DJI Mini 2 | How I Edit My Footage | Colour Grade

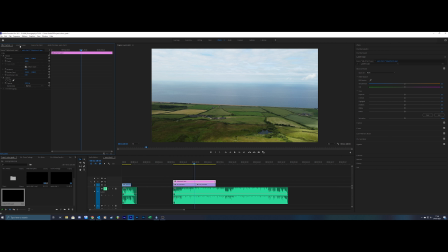(4:20)
It's not really something I heard before until I used Premiere Pro. And on the left hand side you can see we've got Lumetri scope. So we can see our exposure and our colours.
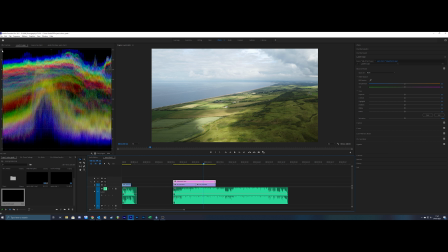(4:39)
Look at that. So you can see at the very top where it says 100 or 255, if you're hitting the very top you are blown out in the whites, and then at the other end you got complete blacks. So we're pretty good on this shot.
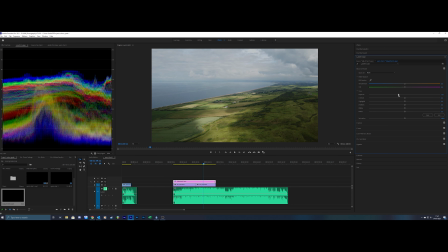(4:55)
If I bring the exposure down you can see it brings the whites down, but we're losing contrast at the same time.
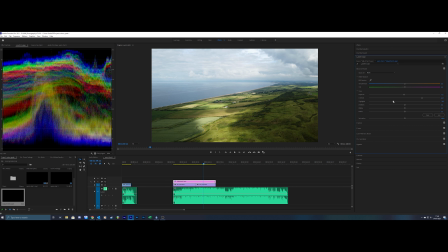(5:01)
So let's add some contrast. Bring the highlights down a little bit so we get more detail in the clouds.
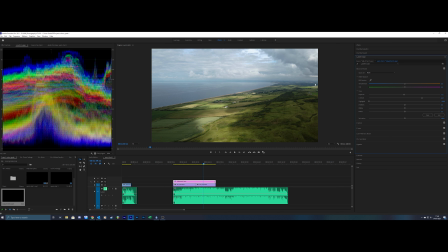(5:07)
Now we can see where it is, that little bit that might be blown out, which is right in the top. just right of center. So that might be a little blown out there. Shadows will bring down, add a bit more crunch, because now we want to make where that light is stick out more.
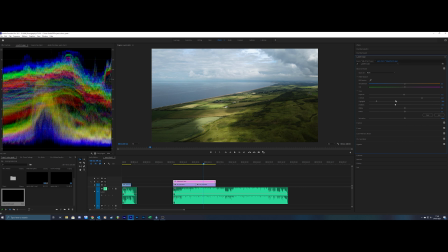(5:27)
So it doesn't darken that area, it just darkens the shadows area, which is lovely. Whites we don't really need to touch, I don't think. Then blacks we can bring down a touch. See, look at the bottom right corner. You're just losing the detail on those trees.
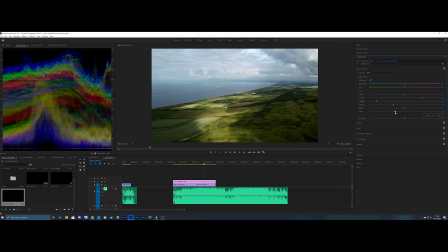(5:45)
So you only want to mess with that a touch. There we go. And I think that's all it needs. We can do a bit more with the curves.
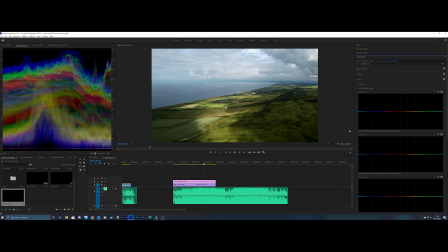(5:55)
This is where you can start messing with the hue. Let's have a look at the hue versus hue. So use the sample eyedropper. Take a sample of the colour we want to adjust, and it gives us 3 dots on the graph there.
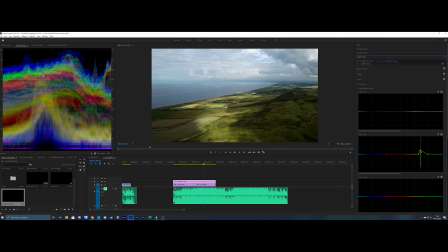(6:10)
And then we can start pushing that up or down, and it changes the hue of that colour. Just want to add some earthy tones, a bit more. Now if I hide the adjustment layer, we can see the difference between the two. So hide it, there we go.
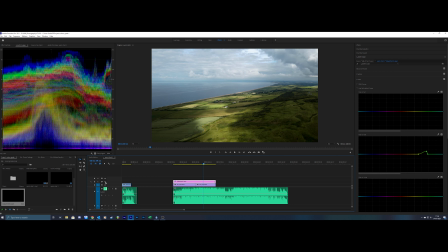(6:25)
I think that looks a lot better. So I'm going to add another adjustment layer.
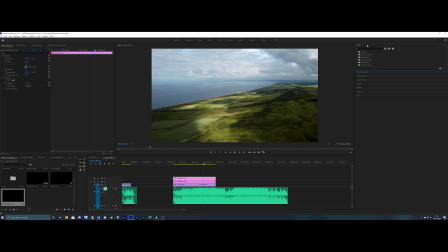(6:33)
Select that adjustment layer, go into the effects tab and type in crop. Drag crop onto the adjustment layer. Now it shows up on the left hand side. We've got top 12, bottom 12. Now we're cinematic, and we have got the rule of thirds thereabouts.
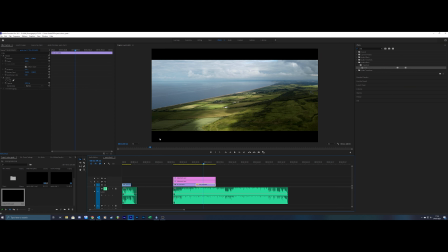(6:57)
I'm happy with that. You don't want the horizon halfway down, because that's just an amateur move. Now let's put the music back on and have a listen.
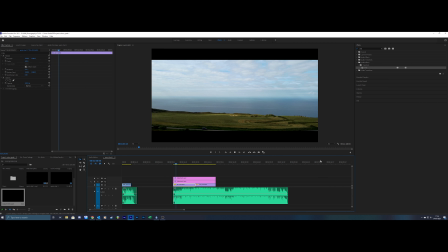I like the way the camera drops there. I want to see where the clip changes. I don't want it to be on the beat.
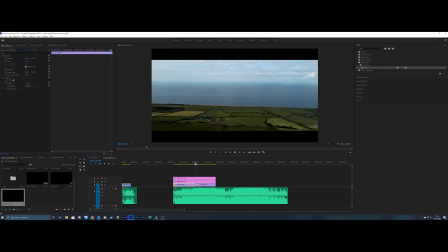(7:27)
Do I want it on that chord? I do, don't I? I want it on that chord. I don't like to over cut on the beat, because it's an audio and visual cue. It's a bit too much, and it doesn't feel right. It does feel right in some cases, and I'll quickly show you an example of that in my old rock metal band I was in. I did a video for it, Mahoney, and then right at the beginning of the song there's a little snare roll,
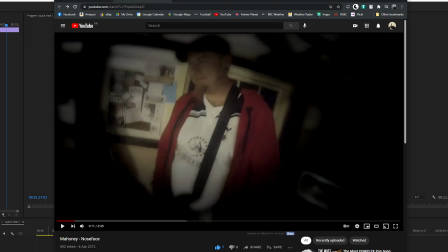(7:58)
and I cut at each snare hit just for that tiny little section. It works, but for everything else you don't want to be cutting the scene on each beat.
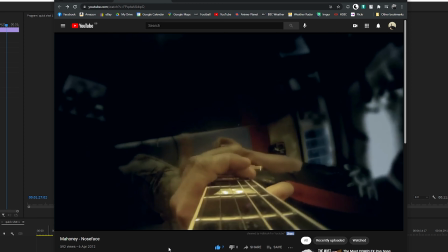(8:08)
It's not right. The drums kick in, you'll see the cuts.
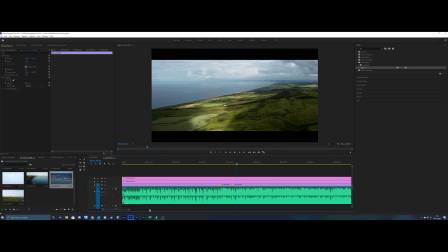(8:16)
See there? I think that worked really well. The change is a little late. Yeah.